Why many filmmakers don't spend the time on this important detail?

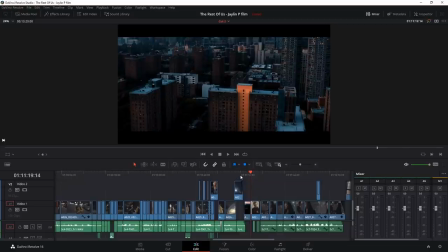[4:10]
And right away though, you'll watch it and obviously it's missing something. We didn't want to, in this film, really add overly a lot of music, and that's actually something that I think the director, Jalen,
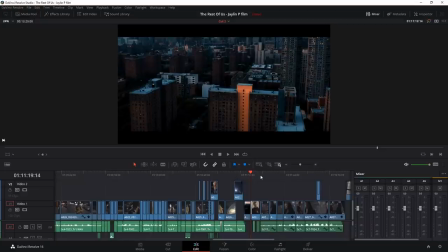[4:22]
I think he made a right call for it. The film overall feels very genuine, very real, because it doesn't have this kind of music that pulls at your sort of, you could say, heartstrings, or kind of forces the audience into making it feel like,
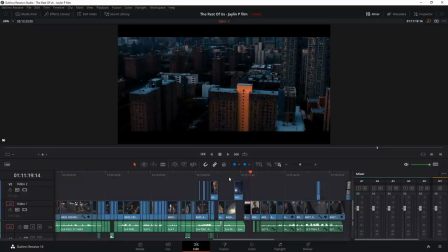[4:35]
oh, you know, this is what you're supposed to feel now at this moment. so the movie the whole film is pretty much without music but in this moment we thought
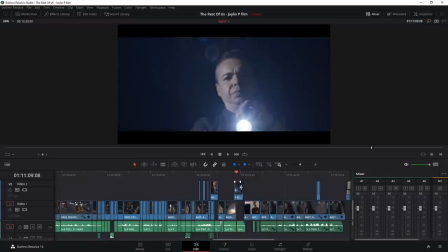[4:42]
after basically the whole shooting happens it will be really beneficial to have that a bit of this kind of this kind of the moment sink in again before we cut to the next scene now and that's when those little things will happen now another thing for example here i wanted
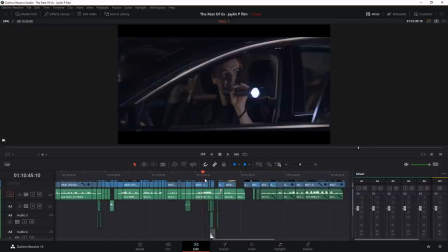[4:56]
to show you is actually the moment where the police officer shoots him so just right now watch how it is right how it looks basically without this, before this little tweak I do.
Get back on the sidewalk! Get back on the sidewalk!
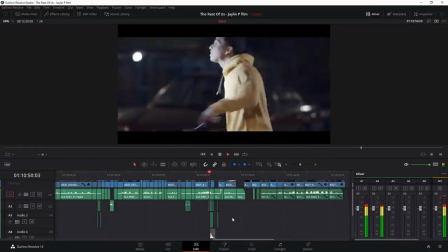[5:09] Get back on the sidewalk!
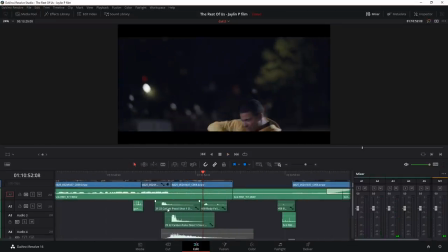[5:12]
So you can see, you know, he gets shot and I added these, you know, very simple sound effects of this, you know, gunshots.
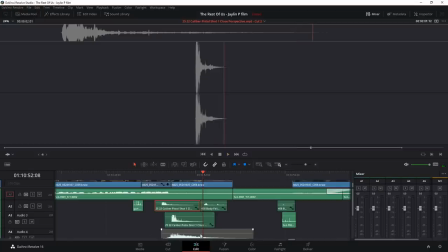[5:21]
I added multiple of these. But, as you saw, it doesn't have the same impact.
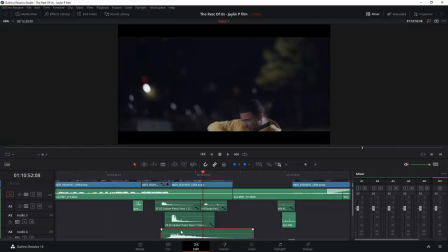[5:26]
So then what I end up adding actually is this little here sound effect, which is this thing.
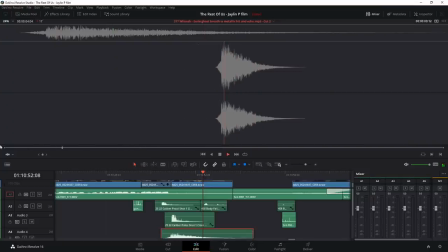So it's this little eerie, actually that's what it's called, the whoosh, eerie ghost breathing effect with metallic hit and echo.
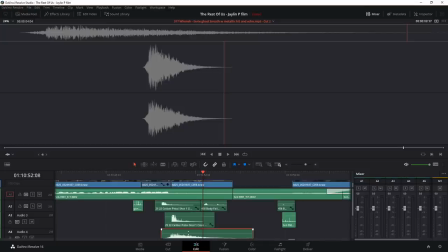[5:46]
Again, adding these little things, this is basically what I would call sound design. It can really kind of take the scene to a whole new level. So let me play to you now that same moment, but with that sound effect added in there.
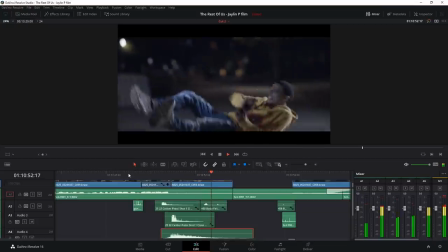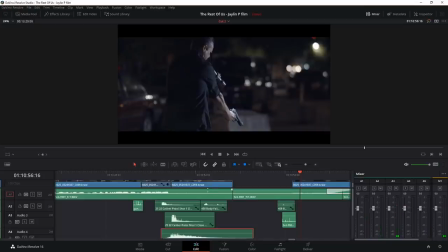[6:06]
so as you can see now him especially after he gets shot and he starts falling down that little sound effect in the back just kind of makes the moment a little bit again makes the audience it's very subtle but it makes them kind of i think kind of sink in a little bit
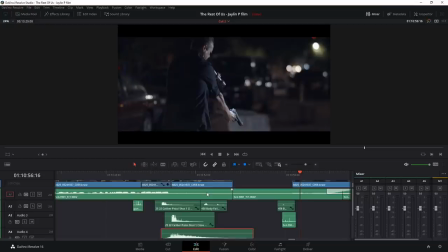[6:19]
and go holy shit you know what just happened kind of thing uh now i want to show you kind of what i end up doing to, again, to kind of spice up and add a bit more emotion to that, you know, that transition when we go from one scene to the next.
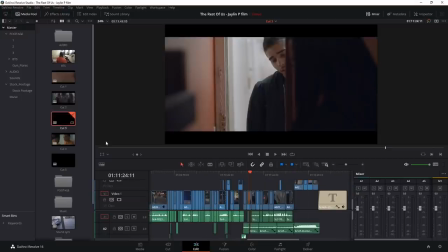[6:34]
So let me jump again to the next version here of the film. And basically what I added here is like some sound effect.
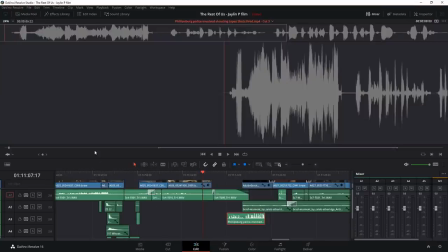[6:41]
So the first sound effect I added is the sound basically of police, basically radio chatter.
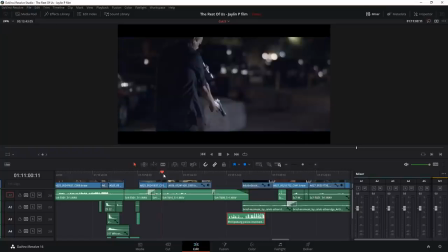[6:51]
So that kind of thing. moment where the police officer, like right after he shot him, kind of, and how it looks.
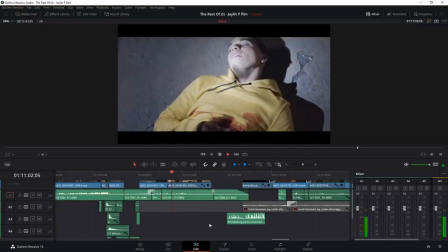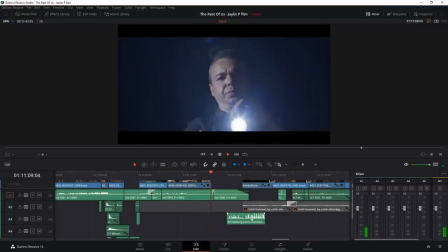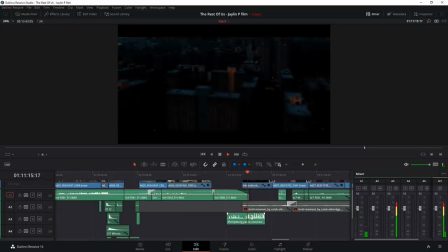[7:13] Racing shots fired, request squad 946. 74, 15, any responding south, Garcia, shots fired.
So I definitely, I know when I first, like when we were playing around with this in the edit with Jalen, when I heard this,
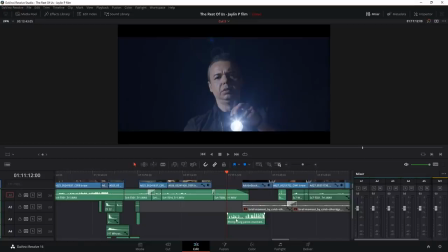[7:28]
it just, just hearing that, and when I added actually a little bit of this kind of echo sound effect to the radio chatter, and hearing that over the shot of New York City, I thought it just made it feel like, wow, like it just adds impact to it.
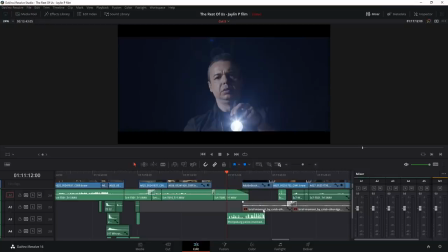[7:42]
The next thing is adding music. Now, music, a lot of times, especially when you're working on these low budget films like this one, this one was a real low budget film, we shot it over the course of just one long day.
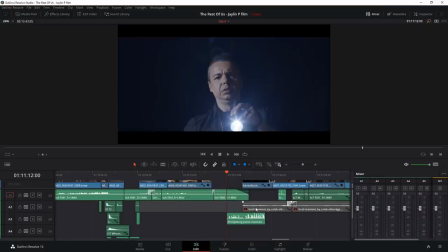[7:55]
And so obviously, a lot of these films, you're not going to have the kind of budgets where you can hire a music composer and get him to do an original score.